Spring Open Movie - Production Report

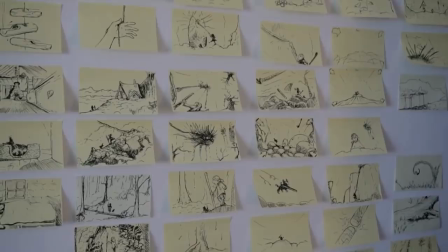And we wanted to come up with what is the main character about?
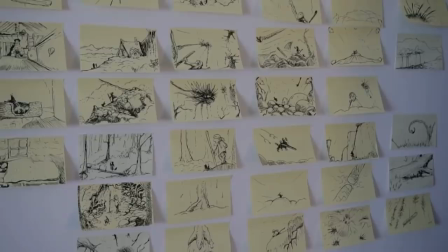Like, what does this girl look like? Because I, at this point, I had no idea. I wanted to have it a blank slate.
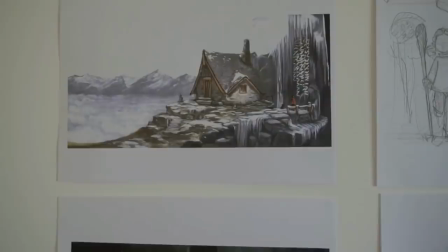So we spent a week trying to. He was like amazing. He was drawing so many little sketches.
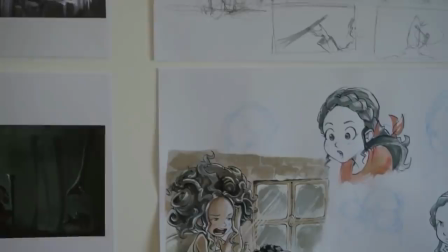And at some point, he just had he had the picture of the character there,
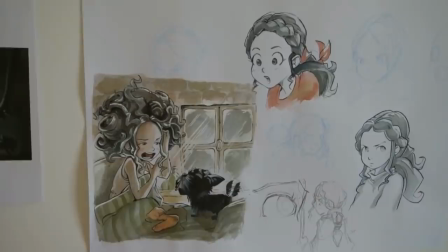and it was amazing because like it's something that I couldn't imagine that just happened to be there, and it was perfect.
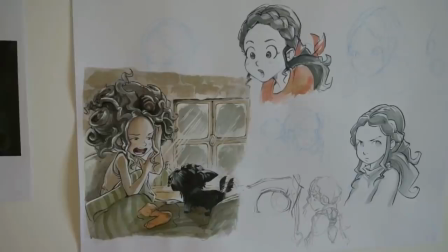So these are just some videos that I shot.
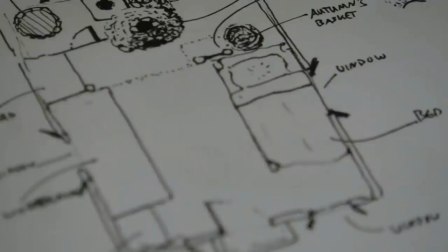So in this week, he was on the first day. He was just drawing
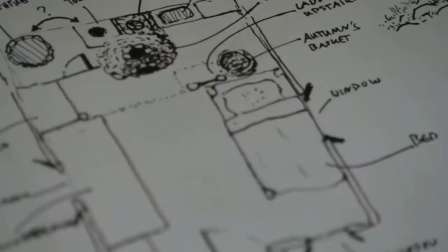with watercolors and ink,
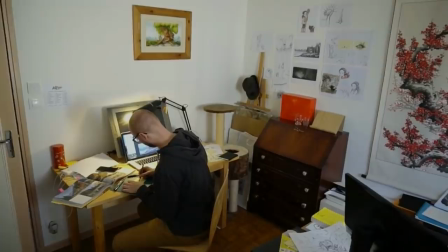and then he immediately just went into Krita because that's his whole workflow with open source using open source tools and digital art.
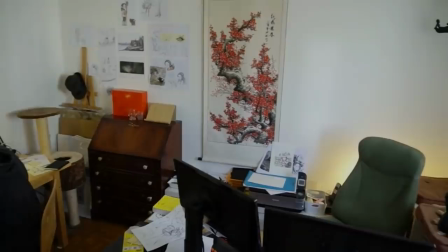So I was trying to keep up with him all the time because at this point the story wasn't fleshed out and everything.
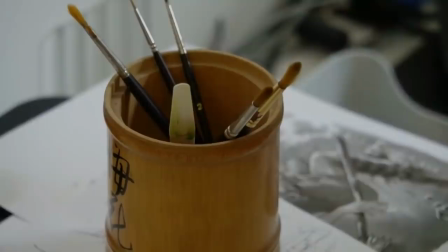So I spent some time drawing little storyboards and post-it notes and slapping them on
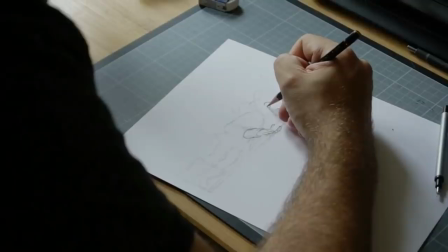the wall, which was really great because you can interchange ideas really, really quickly.
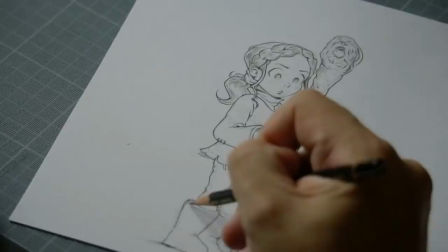And he was just like sitting in the other corner of the room and drawing these amazing things.
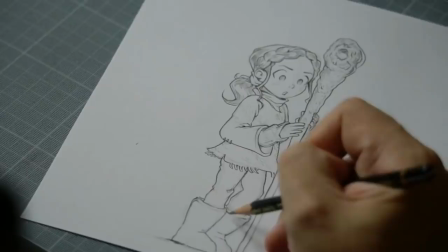Like after 10 minutes, you'd see this thing on a piece of paper and it's like, wow.
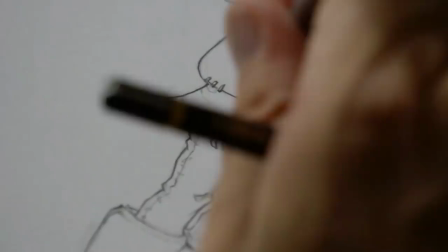Damn it, I suck.
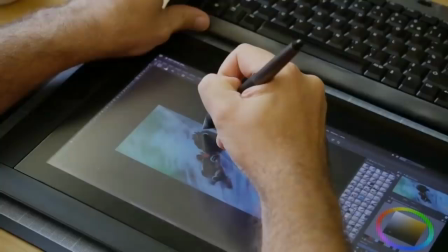So that was really cool. And at the end of the week, we had some idea of how the spring person is.
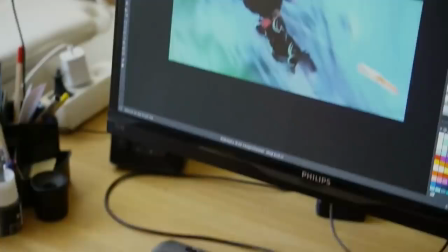And the idea is that she looks kind of like a girl of 11, 13 years, but she could be much older.
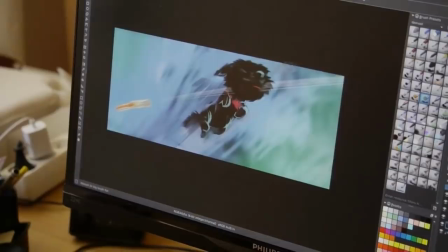And then also there was the design of the dog, which is, I think, based on a dog he and his girlfriend, no, it's like, how do you call it? It escaped me just now.
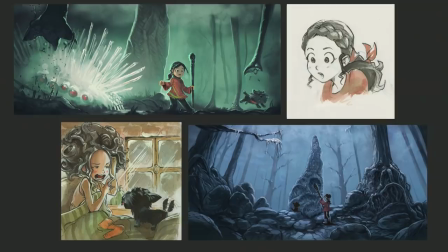Anyway, he was drawing these storyboards in Krita really, really quickly, and that kind of also influenced the production process. So here are some of the artworks that he made. This one over there was the first one that he had, and it was like, oh my God, that's what the whole story is about.
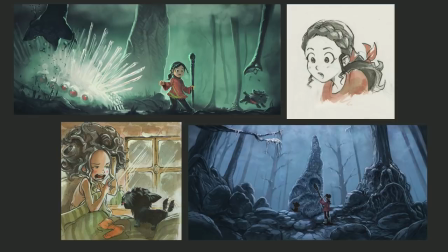It's this weird fantasy world, but that also doesn't look like pure fantasy because, like, going back to my inspiration from my youth, I wanted to create a world that's really deep and rich and detailed.
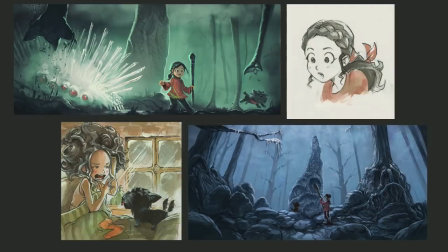Because if it just looks cartoony, there might be some disconnect between us and what you see on the screen. So I wanted the viewer to be deeply immersed and into this world. These are the character sketches,
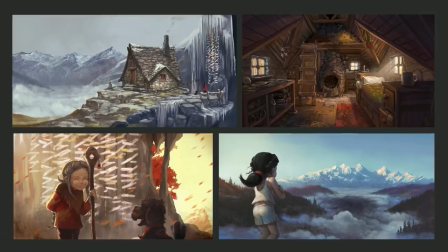yeah, it's this mixture between stylized and sort of some level of realism. These are some sketches that were worked on later on, but Julian knows the pain. They got discarded. We even modeled some of these.
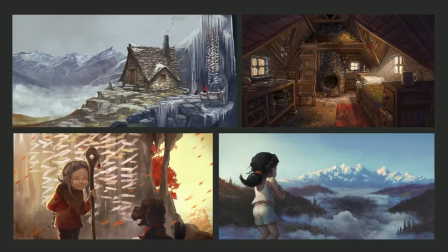as the story, of course, after that week, I went back to Amsterdam and we continued refining the story. I went into several attempts of making an animatic of the film, which took a bit more time.
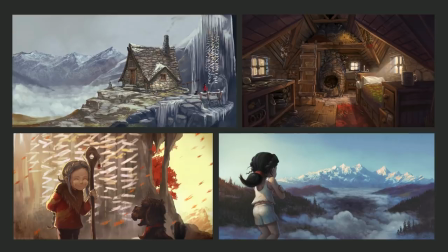And then we were already building sets. So as more and more artworks were coming together, we would piece by piece get a better picture of this world that we were going to make, and also the character in it. So how did we manage to translate his amazing art style into 3D, which is really a challenge in itself because we're not making a flat 2D film. So for that, I would like to call Julian, our amazing character sculptor, artist slash genius. So, hello. My name is Julian Kasper.